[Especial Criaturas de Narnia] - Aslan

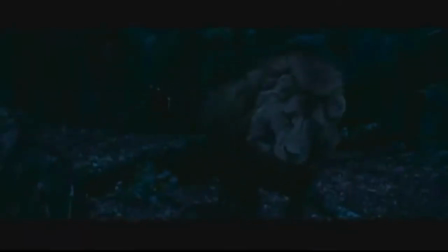4:12 In the end, it was determined that to get the performance we needed, we probably wouldn't be able to get those motions out of a lion, even a trained lion.
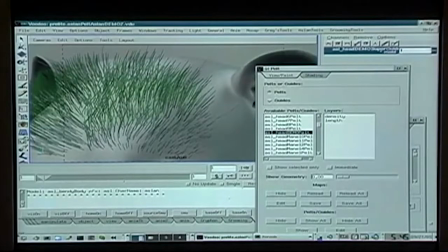4:19 We work in Voodoo, which is our proprietary animation system,
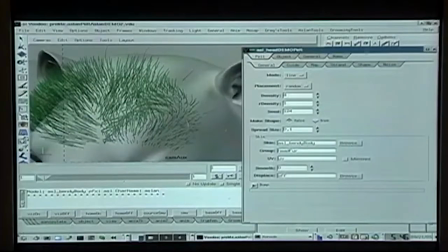4:23 and it allows us to do a lot of stuff like fur, simulation, crowd, regular animation, and lighting.
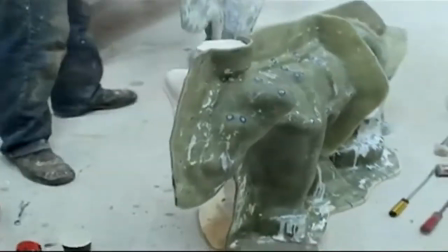4:28 First, what will happen is we'll get concept art. So Aslan, when we first got him, we built a digital model based off of a maquette that we received.
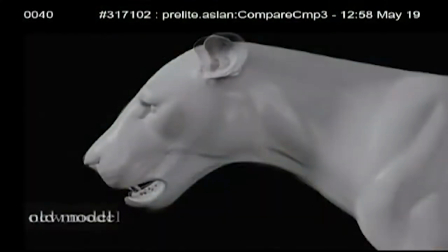4:36 By focusing on a certain type of lion at a certain age, we were able to kind of dial in the look of him very consistently, so that we always had a reference to kind of go back to and say,
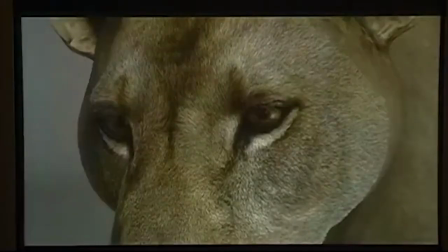4:45 well, this is actually how it looks.
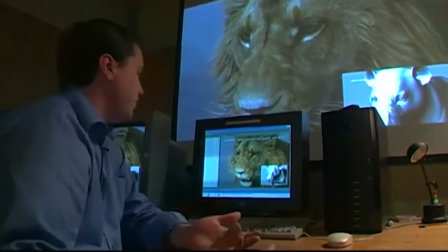4:49 One of the challenges with a character like this, especially with any furred character, you want to get the detail of the skin to read through the fur.
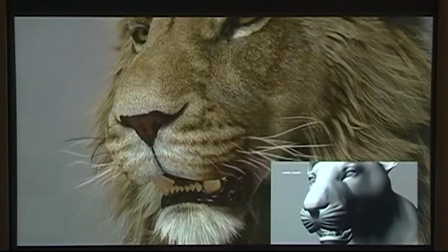4:57 All this wrinkling here that you see down in the skin how much that translates through the fur once you put that on top of it. Without that, it's really hard for the animators to convey any emotion. He has a full muscle system underneath his skin.
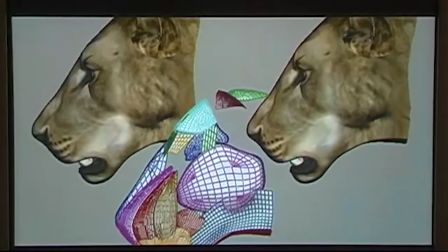5:11 The way we did most of it was through shape-driven animations.
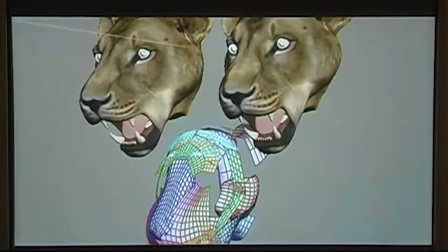5:15 We broke certain poses and certain expressions down based on different muscle groups. You would have one in this area, one in this area, one in this area, on back around the mouth, and those would all combine to give you these poses. It also mimics a real lion's muscle system, so that as he moves the corner of his mouth, you can see this tension all the way up through the temple in his head.
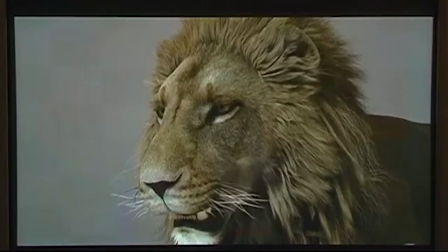5:35 So you see everything move, and that's all just from a very subtle movement on his lip. And that adds a lot of liveliness to the face.
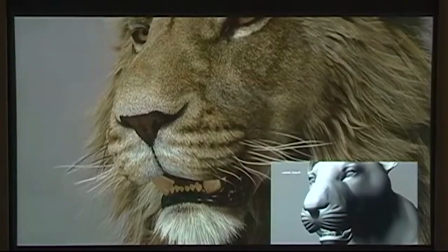5:41 Most facial animation is in the subtle movement of the character.
I shall talk with you alone.
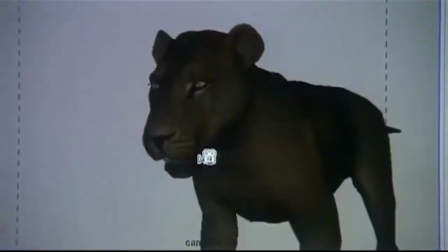5:50 His body is done through a combination of both muscles, traditional deformations, and shapes.
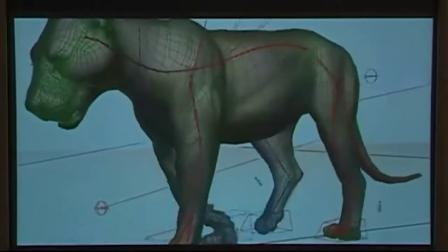5:57 So this is actually a layering approach where you just continually add levels of detail on top of levels of detail until you get the final fidelity that you're looking for.
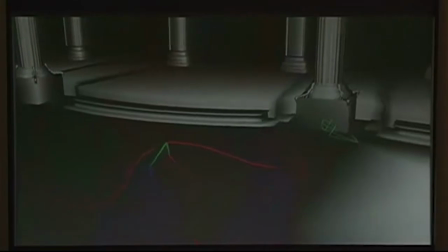6:05 So at the base level of the character, what you're going to have is a bone structure to get their blocking out and get their overall motion out.
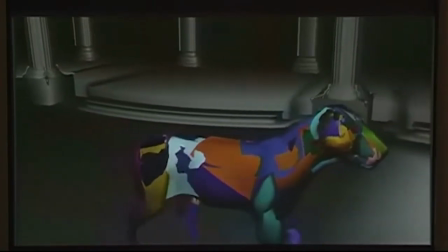6:12 This shows the underlying muscles that are going to drive the skin. An animator doesn't think about these muscles.
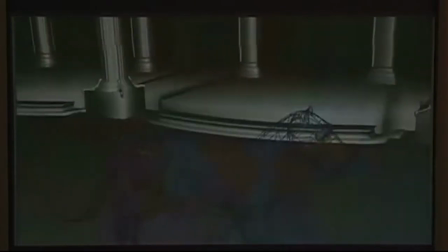6:17 These muscles are just along for the ride. Once this is signed off on and they have the basic motion they want, they can go up to a higher resolution. This resolution actually is driven by the muscles. He's got realistic triceps, biceps. This is usually where the animator's work will stop, once they've gotten it up to this level, and it goes down to the next stage in the pipeline, which is called technical animation.
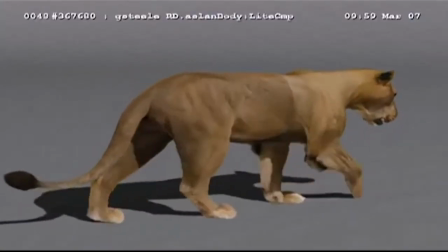6:42 Technical animation is responsible for things like dynamics, hair work, cloth work.
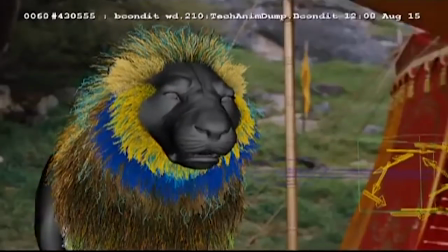6:48 So their job at that point is to come in and make that hair alive. Aslan has 5.2 million hairs on its body right now, and it takes about 10 hours to render a frame.
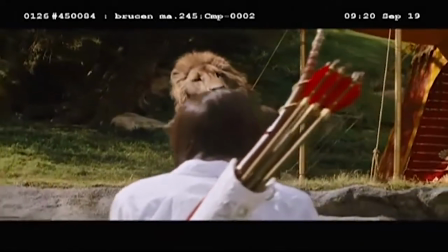7:02 Welcome, Peter. Welcome, Susan and Lucy.
We had a bunch of pictures, just photographic reference of a lion. I wasn't able to go to the gentle jungle and saw the real lions. They were nice enough to send me a little tuft of hair, which is cool, and my little inspiration. You can see the texture quality of it. Their hair is almost like bristles, you know, almost like a paintbrush.
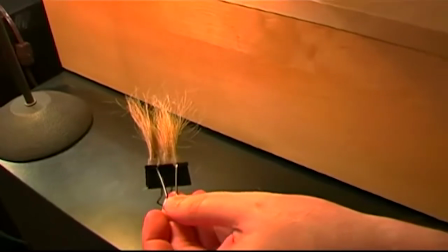7:25 It's not soft and cozy, it's pretty rough. We all know what hair looks like. We've all seen it all of our lives, and we know when it's good, we know when it's real.
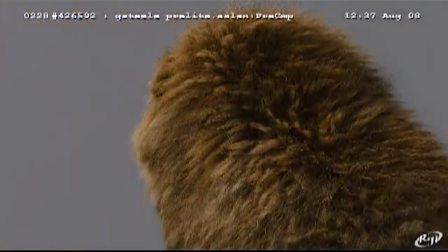7:38 And making this come to life on a lion, down to the whiskers,
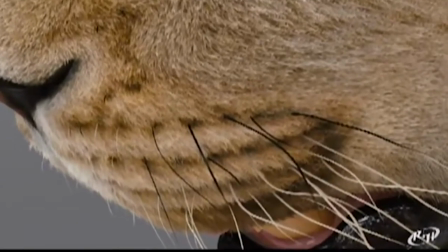7:42 even the whiskers on this lion have to be just the right thickness, just the right length, just the right coarseness. He not only has incredible fur that you have to deal with, he's got this big mane that moves, not only when he walks, but when the wind blows.
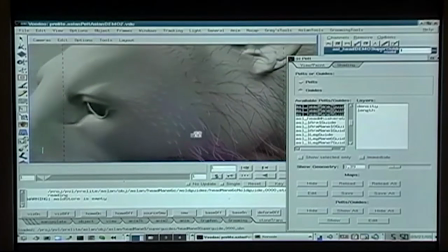7:58 It's one thing to just kind of have a nice, beautiful mane where it looks like he's gone through and, you know, the wind's blowing through it and stuff like that, but we didn't want it to be too perfect.
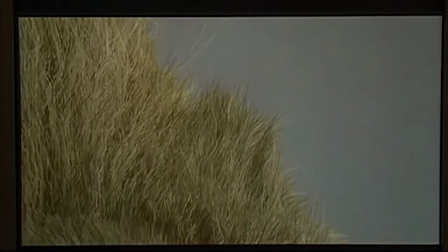8:07 And we took all the different clumping parameters from a real lion and tried to just kind of keep it true to that,
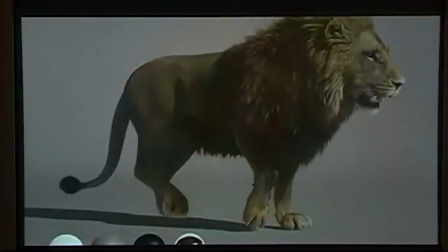8:14 keep it true to the chaos that was in the fur.